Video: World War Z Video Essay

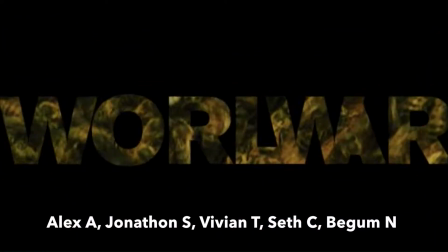World War Z is a movie about an emerging outbreak with rabies-like symptoms causing humans to enter a frenzied state.
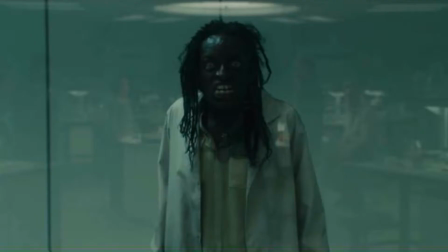Basically, it's about zombies.
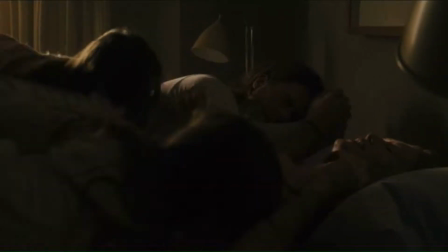Throughout the movie, we follow the main character, Jerry Lane, an ex-UN investigator whose primary focus is keeping his family safe.
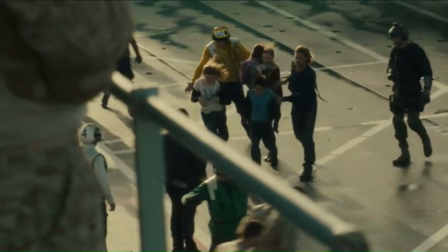To get out of his zombie-infested city, he ends up making a deal with one of his old contacts to fly them out by helicopter.
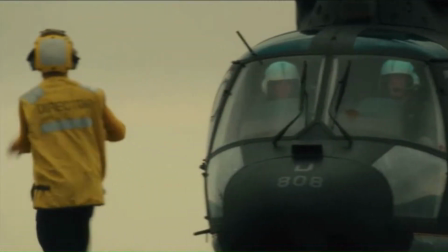This takes them to a military safe boat, where Jerry realizes that to keep his family on the safe boat, he must be essential personnel,
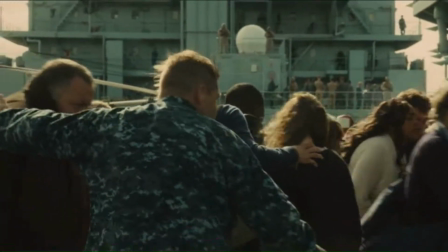which leads to him going on a journey across the world to find the origin of the virus and hopefully a cure.
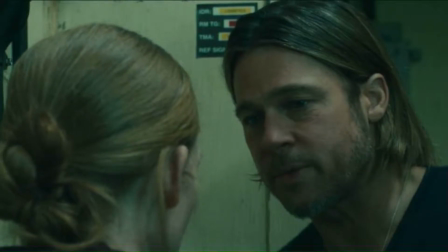Go. They're gonna kick us off the ship. What?
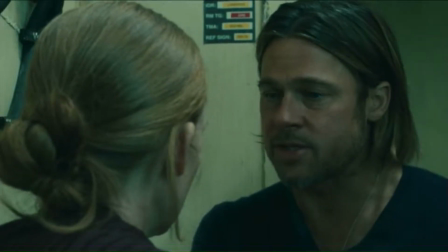If I go, you, the girls, tell me I have a place to stay. If I don't, back in Philly time.
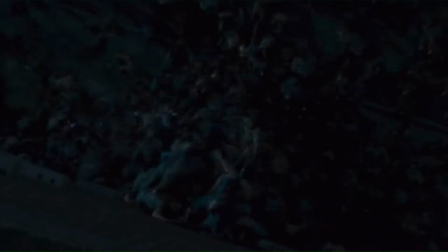Despite World War Z's central premise of social breakdown and destruction, society needs community to function at its best, and World War Z demonstrates this idea.
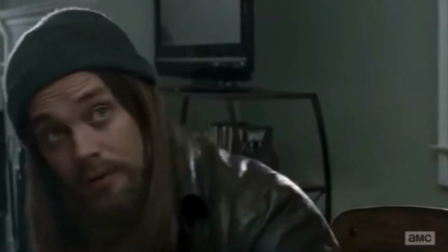This theme has been seen in many popular movies recently.
Look, we got off to a bad start, but we're on the same side.
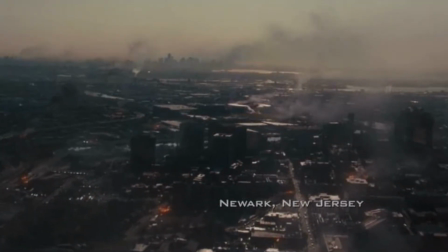Very early on in the film, social breakdown is displayed in a very obvious way.
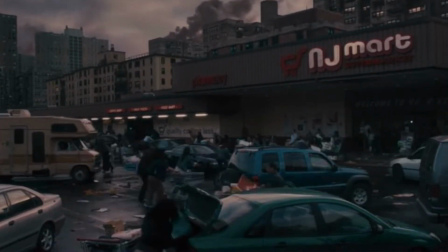This is particularly clear in the scene when Jerry and his family stop at a grocery store for supplies.
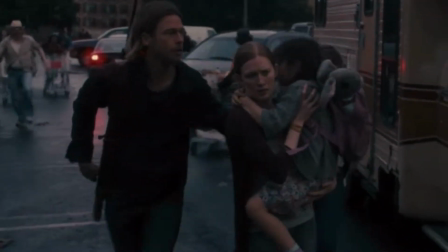In this scene, pay attention to how film techniques are used to create a state of disarray and chaos.
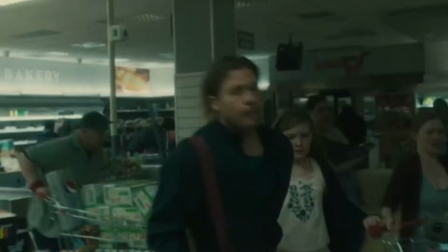Medicine? I'll get us something to eat. I'll meet you back here.
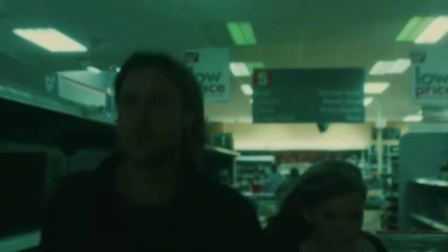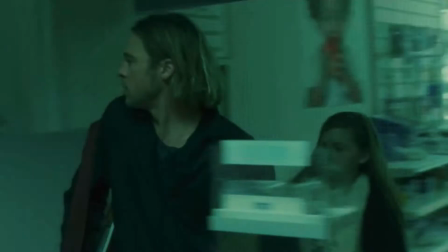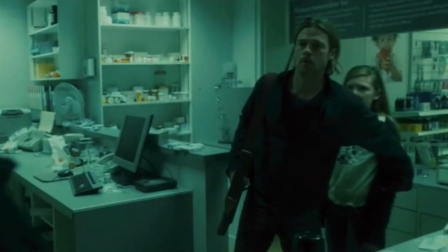This scene is full of sudden crosscuts, where the scene rapidly shifts back and forth between Jerry and his wife.
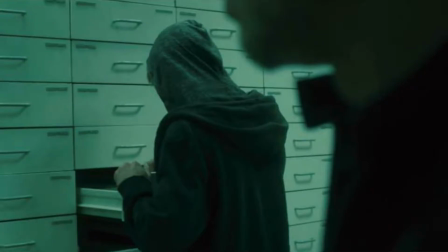These cuts create a tension that demonstrates to the audience just how chaotic and disorderly society has become.
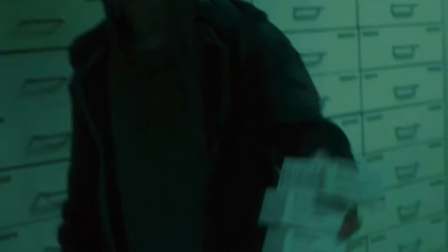Lights flicker on and off constantly throughout the scene, which puts the audience on guard and creates an uneasy feeling.
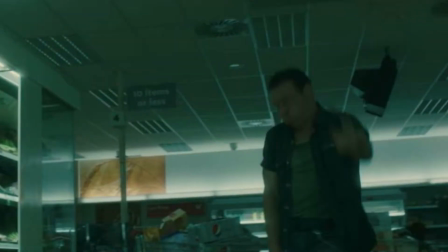The lighting and cuts that are used in this scene reinforce to us that society is disintegrating, in addition to what is actually happening in the movie's world.
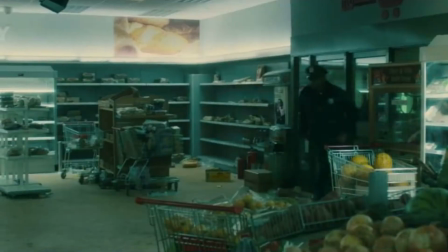Society's breakdown is shown at its peak in the latter half of this scene, when a police officer enters the store.
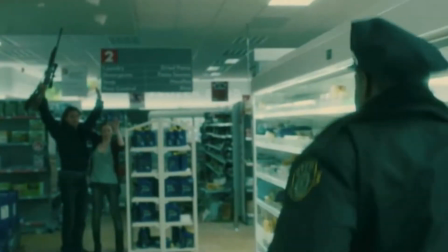Initially, Jerry puts his hands in the air, expecting the officer to intervene. However, the officer runs past Jerry to loot with everyone else.
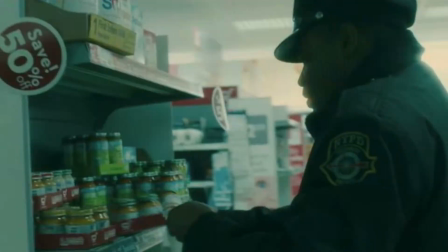At this moment, the police officer, a symbol of social order, has joined the chaos rather than attempting to stop it.
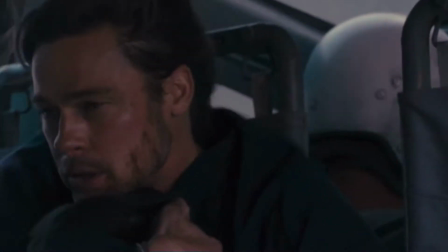Despite this extreme chaos and social breakdown, we see that people are driven to come together, even people who never would have associated with each other normally.
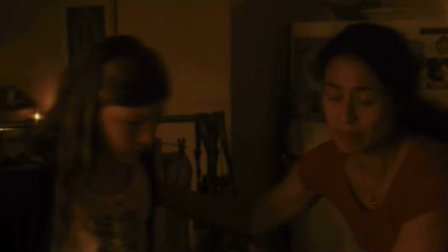Everyone has a new common cause drawing them together. This concept is most clear in a scene early on in the film,
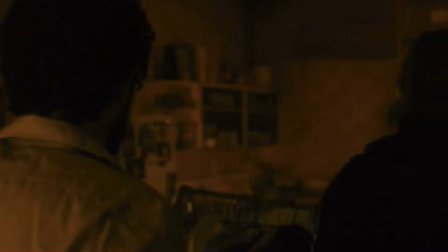when a family who doesn't even speak the same language as Jerry provides shelter to him and his family, as they run away from the zombies that are chasing them.
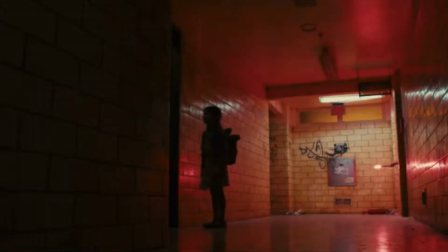Notice how the scene is full of powerful red light, symbolizing danger as Jerry's family avoids the zombies,
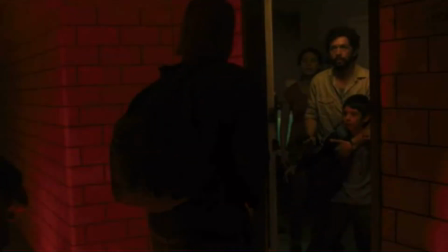but transitions to a safer, green hue when the other family invites them in. This shift in colors demonstrates how the community between the two families is safer than the outside world, where Jerry and his family were alone.
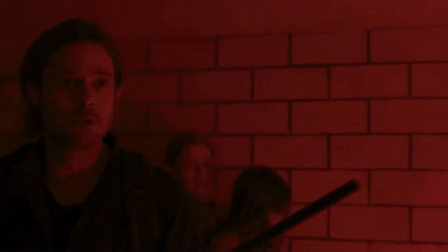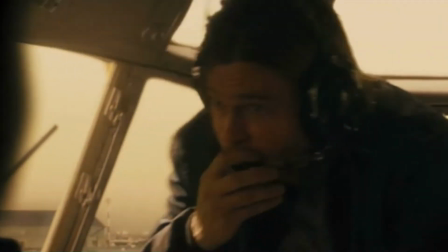The idea that people who would never interact are brought together by the apocalypse is seen again later on in the movie,
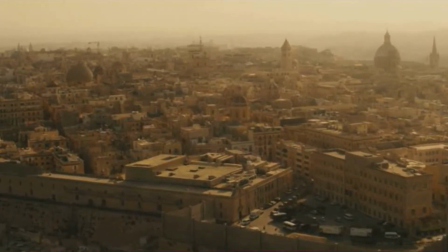on an even larger scale in Israel, where the government anticipated the infection coming and built a giant wall for protection.
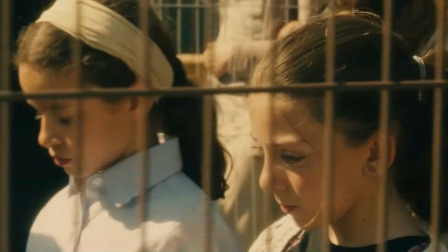Behind this wall, Jerry sees Palestinians and Israelis, people who had been fighting for years, praying together.
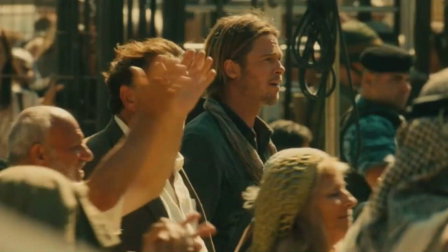This community highlights the virus's ability to draw people together, despite the social breakdown that it causes.
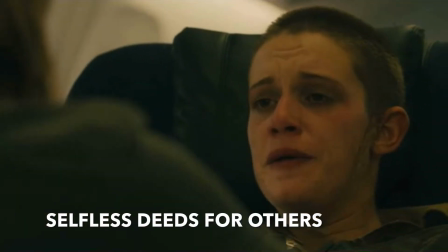The apocalypse bringing people together is a concept that leads directly to people doing good things for one another, and helping one another, even in small ways.